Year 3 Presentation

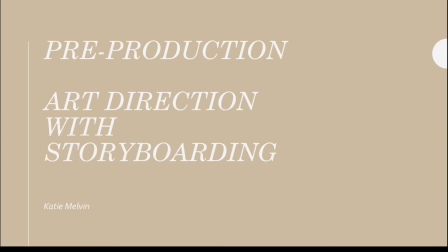0:00 I'll be presenting my pre-production project on art direction with storyboarding.
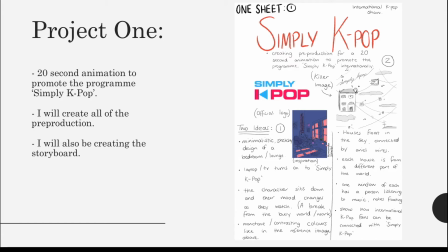0:05 My first project is to design a 20-second animation to promote Simply K-pop, which is a program for K-pop artists to perform and to be shown around the world.
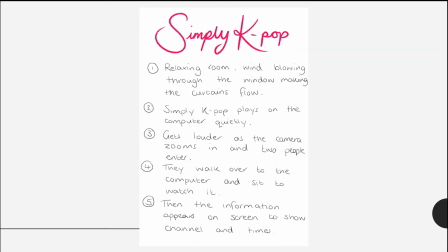0:15 My main idea for this advert was a character to come home from either work or school and put on Simply K-pop, which lightens their mood.
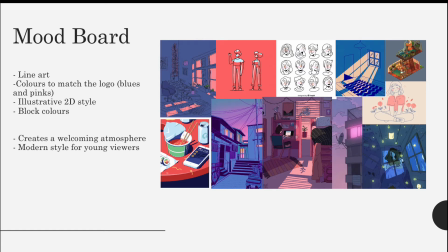0:24 The mood board for this project was very minimal, but using contrasting colours similar to the logo. I wanted it to be an illustrative 2D style with block colours, which is really modern for young viewers and creates a really welcoming atmosphere.
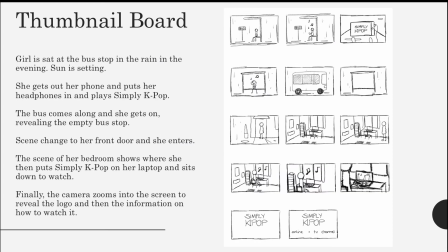0:42 My first idea was a character to be going on a bus back home and to watch Simply K-pop on their laptop.
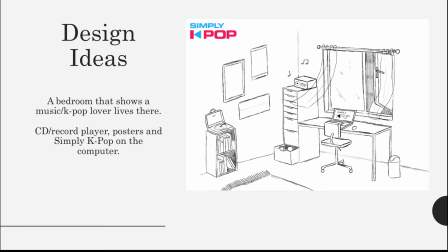0:53 This was some early designs of the bedroom that they would come back to, and indicates that the character is a music lover with posters, albums, and a radio.
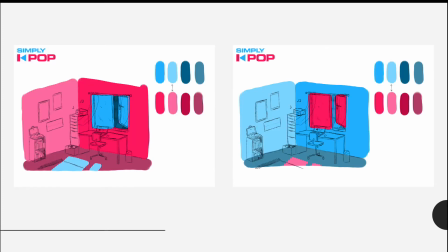1:04 These are some colour tests for the bedroom using the logo colours, and I really liked how they contrast with each other.
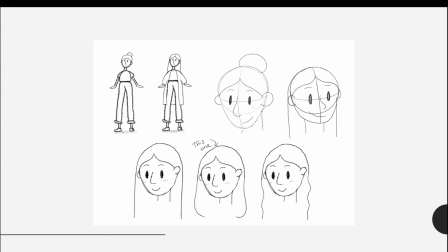1:12 Early designs for the character, just a really simple girl.
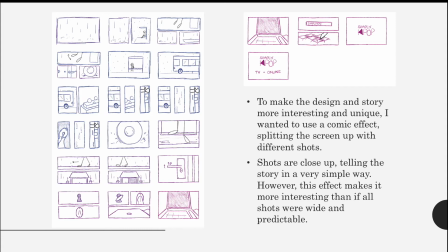1:18 From feedback, I was told just to make the design a bit more interesting rather than the story. So I kept the story really similar, but instead of using just wide shots, I wanted to split up the screen using a comic effect,
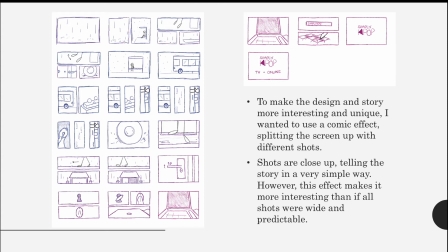1:35 and this just allowed me to put different shots and close-ups and just to make it a bit more interesting.
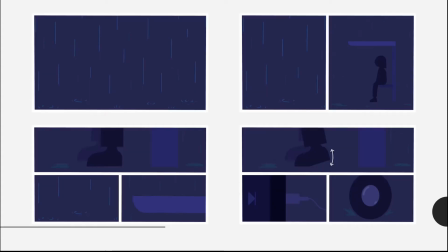1:44 So this is the final storyboard. So it starts off with rain and it splits into two to show a character sitting at a bus stop. So I chose to just have a silhouette of a character rather than designing a character,
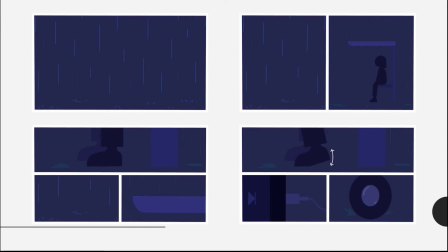2:00 just because it would fit better with the design. So then it splits up into three to show some more close-ups, and again showing the character plug in their phone into some headphones and their foot stops tapping, indicating they're listening to music.
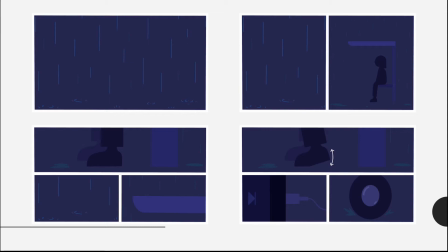2:16 And then again a wheel of a bus shows up to show that the bus is coming.
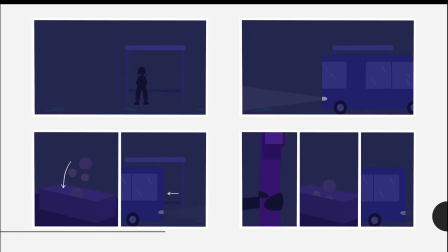2:22 And then a wide shot shows the bus stopping in front of the character, some money going in, and then the bus carries on.
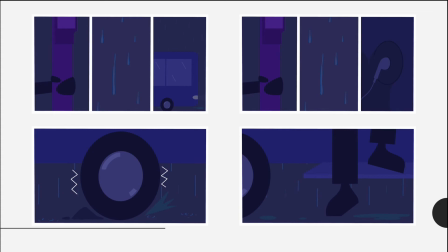2:32 The screen then splits up into three, showing the character holding on to the bar inside of the bus. Some more different close-up shots of rain dripping down the window and the character having headphones in.
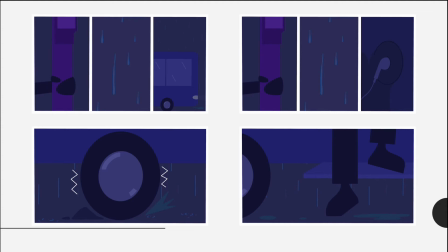2:46 Then there would be a quick shot of the wheel going over a bump, and then the character getting off the bus.
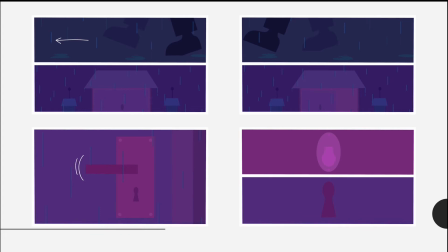2:53 Next, the character starts to walk home and you can see the door opening and closing, the handle moving. Then you can tell the colours go from blue to pink, which brings in the colours of the logo.
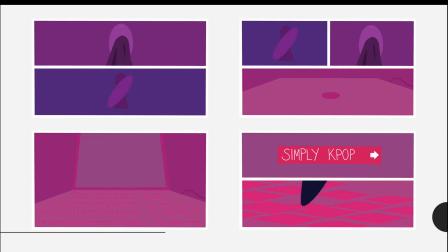3:07 A coat gets hung up and the door locks and a laptop opens with Simply K-pop being typed into the search engine.
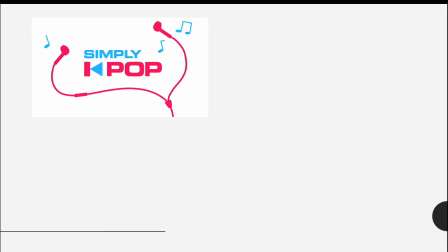3:16 Then the ending is just the logo that pops up. These are some posters that could be used
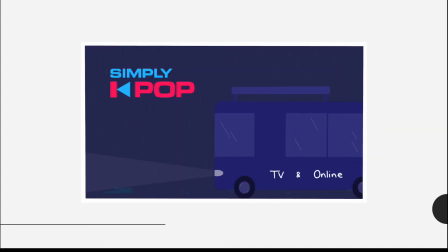3:23 anywhere to promote Simply K-pop and the animation, just indicating that it can be viewed on TV or online.
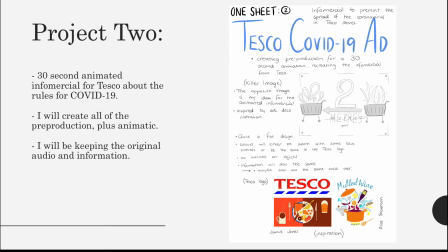3:31 So my second project is a 30-second animated infomercial for Tesco about the rules for COVID-19. I've designed and created a storyboard based off of the audio of the original advert.
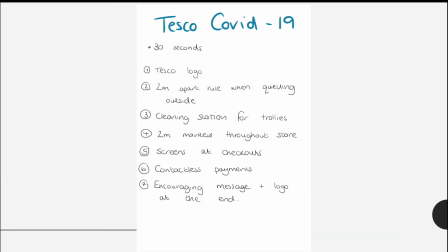3:46 I wanted to make sure that all the rules were included in an interesting way,
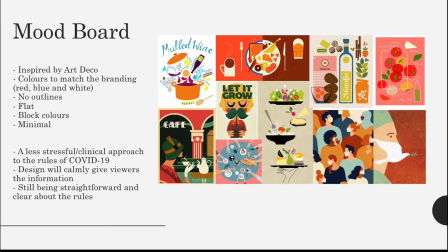3:51 and I chose to go with a very Art Deco style and colours to match the branding, such as red and blue. And I wanted to be very block and very graphic design like.